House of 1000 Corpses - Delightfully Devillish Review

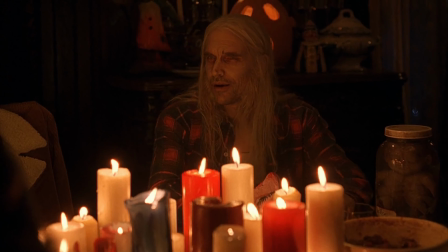(8:22) Do you know anything about the legend of Dr. Satan? Well, I bet you'd stick your head in fire if I told you you could see hell.
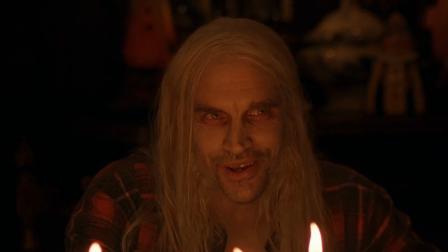(8:28)
In the off chance you don't know, this is Bill Mosley, the actor who played Chop Top in the Texas Chainsaw Massacre Part 2, a film where I still maintain he should have been nominated for an Oscar for Best Supporting Actor, even though I don't give a shit about the Oscars. Oddly enough, a few people made similar comments about his performance in this film.
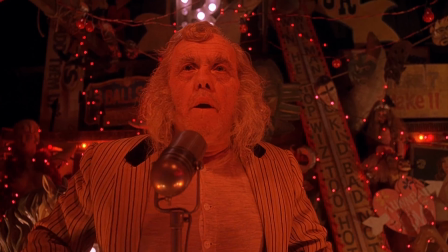(8:45)
After 12 minutes of meaningless conversation at the dinner table, we see the family perform stand-up comedy and a lip-sync number which lasts another five minutes,
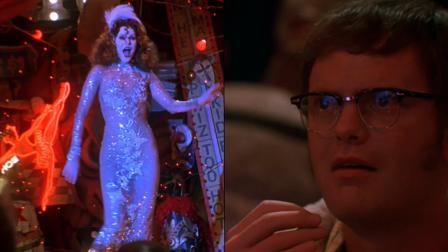(8:52)
whilst Rob Zombie's editing style gets even more music video-like in a seeming effort to distract audiences from the lack of story progression,
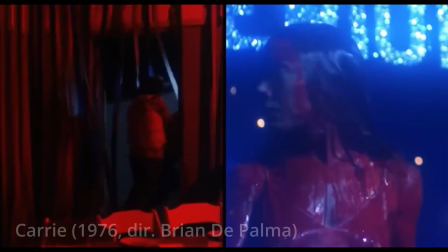(9:03)
there's a lot of moments where multiple shots are cropped into a single frame, and whilst this technique was used very well in Brian De Palma's filmography, here it's just a distraction.
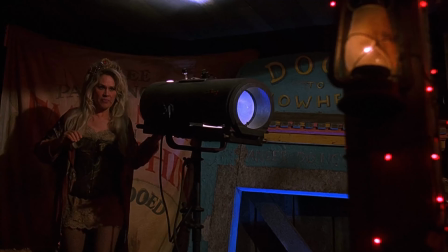(9:12) I said get the fuck off him, you stupid fucking whore! Fucking slut!
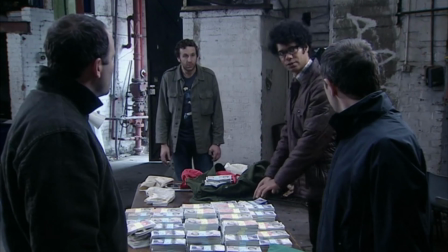(9:18) Will you watch your ruddy language? My ears are not a toilet! I'll fucking cut your tits off and shove them down your throat!
Okay, that line hits way too close to home for me, because an almost identical threat was made against a member of my family once by my first stepmother. I'm calling her my first stepmother, because that ultimately led to her getting divorced.
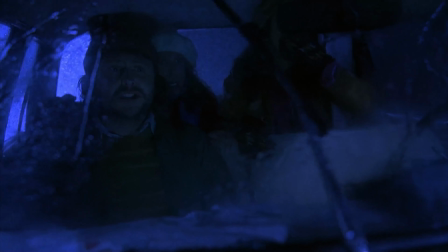(9:39)
Oh good, so the story can start moving again, right? Wrong. After driving no distance, the family decides to assault and kidnap them all in a frantic series of blue-filtered quick cuts.
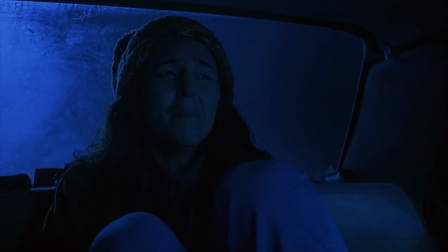(9:48)
They even start to destroy the car, contrary to the fact that one of them literally just repaired it.
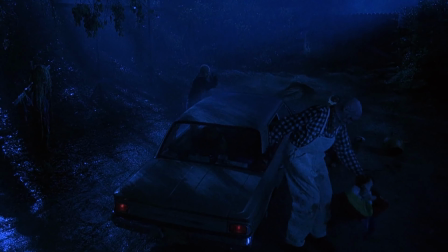(9:52)
This plot point I've never understood. They blew out one of the tires with a gun so they could disable them and lead them into the house Then repaired the car, led them out of the house, destroyed the car again, and kidnapped them again. That does not make sense.
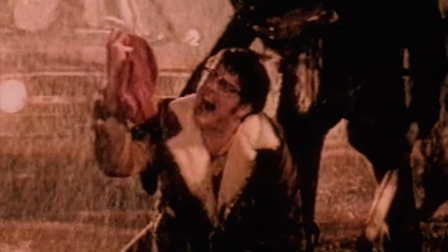(10:08)
Also, now that they've been kidnapped and are about to be subject to whatever violence and torture comes next, I'm just gonna say this. The story completely stops moving here. This is where House of a Thousand Corpses starts to rely strictly on its genre gimmicks. And don't get me wrong, the violence, the chemistry between cast members and all that, it's a fun time. But, if you want story, want it somewhere else.
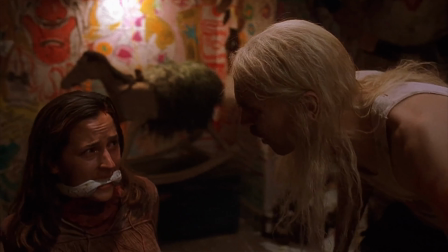(10:28) Listen, you Malibu middle-class Barbie piece of shit, I'm trying to work here.
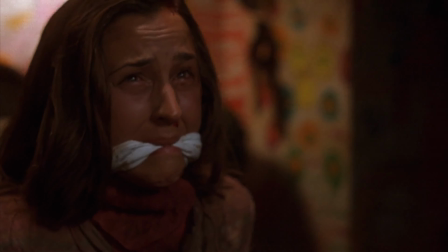(10:33) Work? You ever work? Yeah, I'll bet you have. Scoop an ice cream to your shitheel friends on summer break.
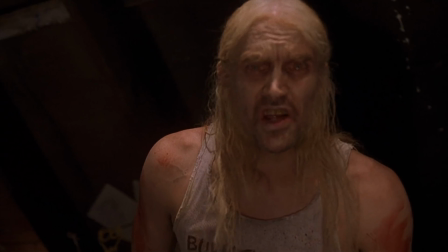(10:41) Well, I ain't talking about no goddamn white socks with Mickey Mouse on one side and Donald Duck on the other.
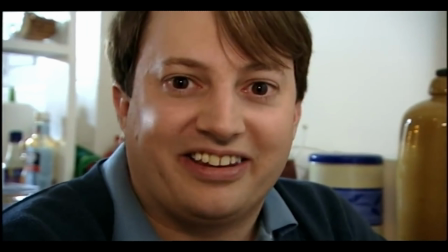(10:47) I ain't readin' no funny books, mama! You'll say anything, won't you? Words don't mean a thing to you, do they?
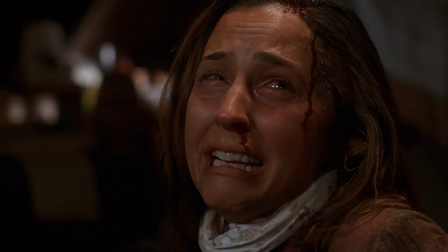(10:53) Why are you... Why are you doing this to me? Why are you doing this?
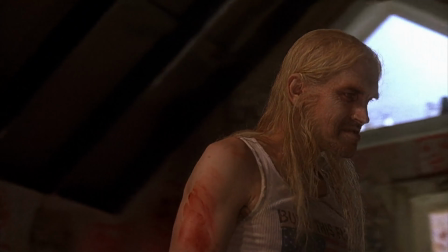(10:58) Why? Cuz fuck em, that's why. You don't know what kinda dry spell I've had here.
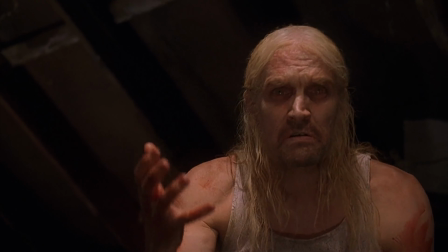(11:06) Total block! Total block!
Ha ha ha, movie references.
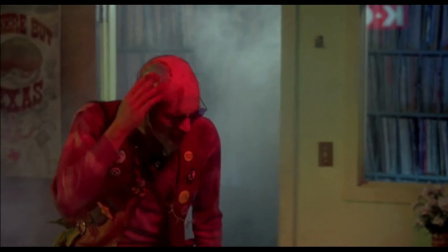(11:12) Oh, my brain is burning! Now I'm flashback! Now I'm flashback!
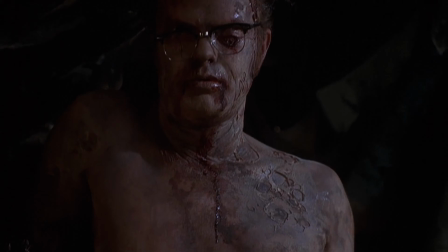(11:17)
While O2Speed Driftwood shows how he turned Dwight into a fish boy, two cops, including a young Walton Goggins, go to Captain Spaulding's in search for the kids.
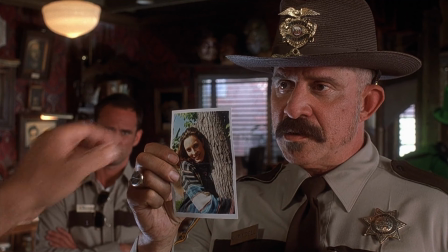(11:24) You seen this girl, say, in the last 24 hours? Yeah, yeah, cute kid.
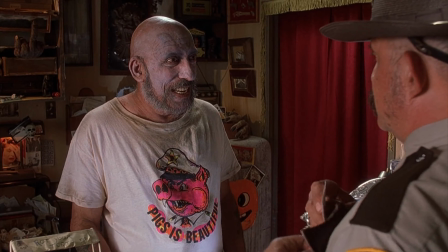(11:31) Ain't my type, though. You know, I like him with a little more meat on him. The bigger the cushion, the sweeter the pushin'.
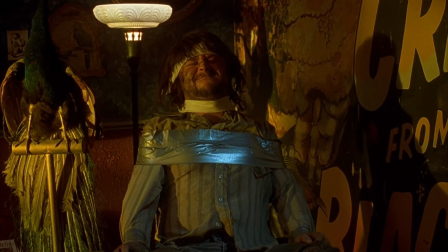(11:39) Wow, you really are disgusting. Hey, poopy pants. What's new?
I like to think that's how former Prime Minister Scott Morrison's wife likes to greet him.
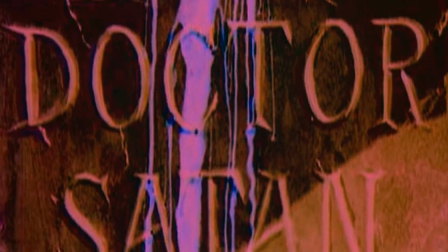(11:50)
Following a long slow motion dream sequence, which has been entirely filtered by negative colours, the cops and the father of one of the girls go to the house to investigate.
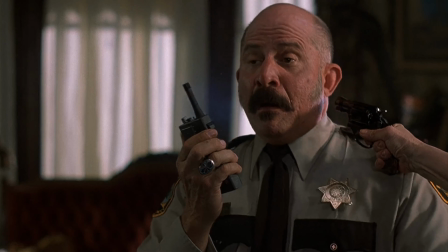(11:58)
But a whole lot of footage, which clearly once featured dialogue,
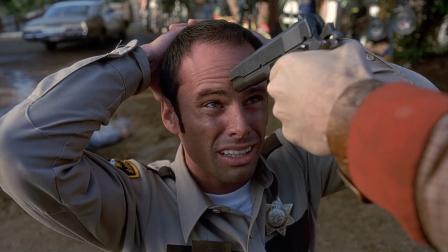(12:01)
gets trimmed into a montage of slow motion and crossfades where all three are executed whilst I Remember You by Frank Ifield is playing.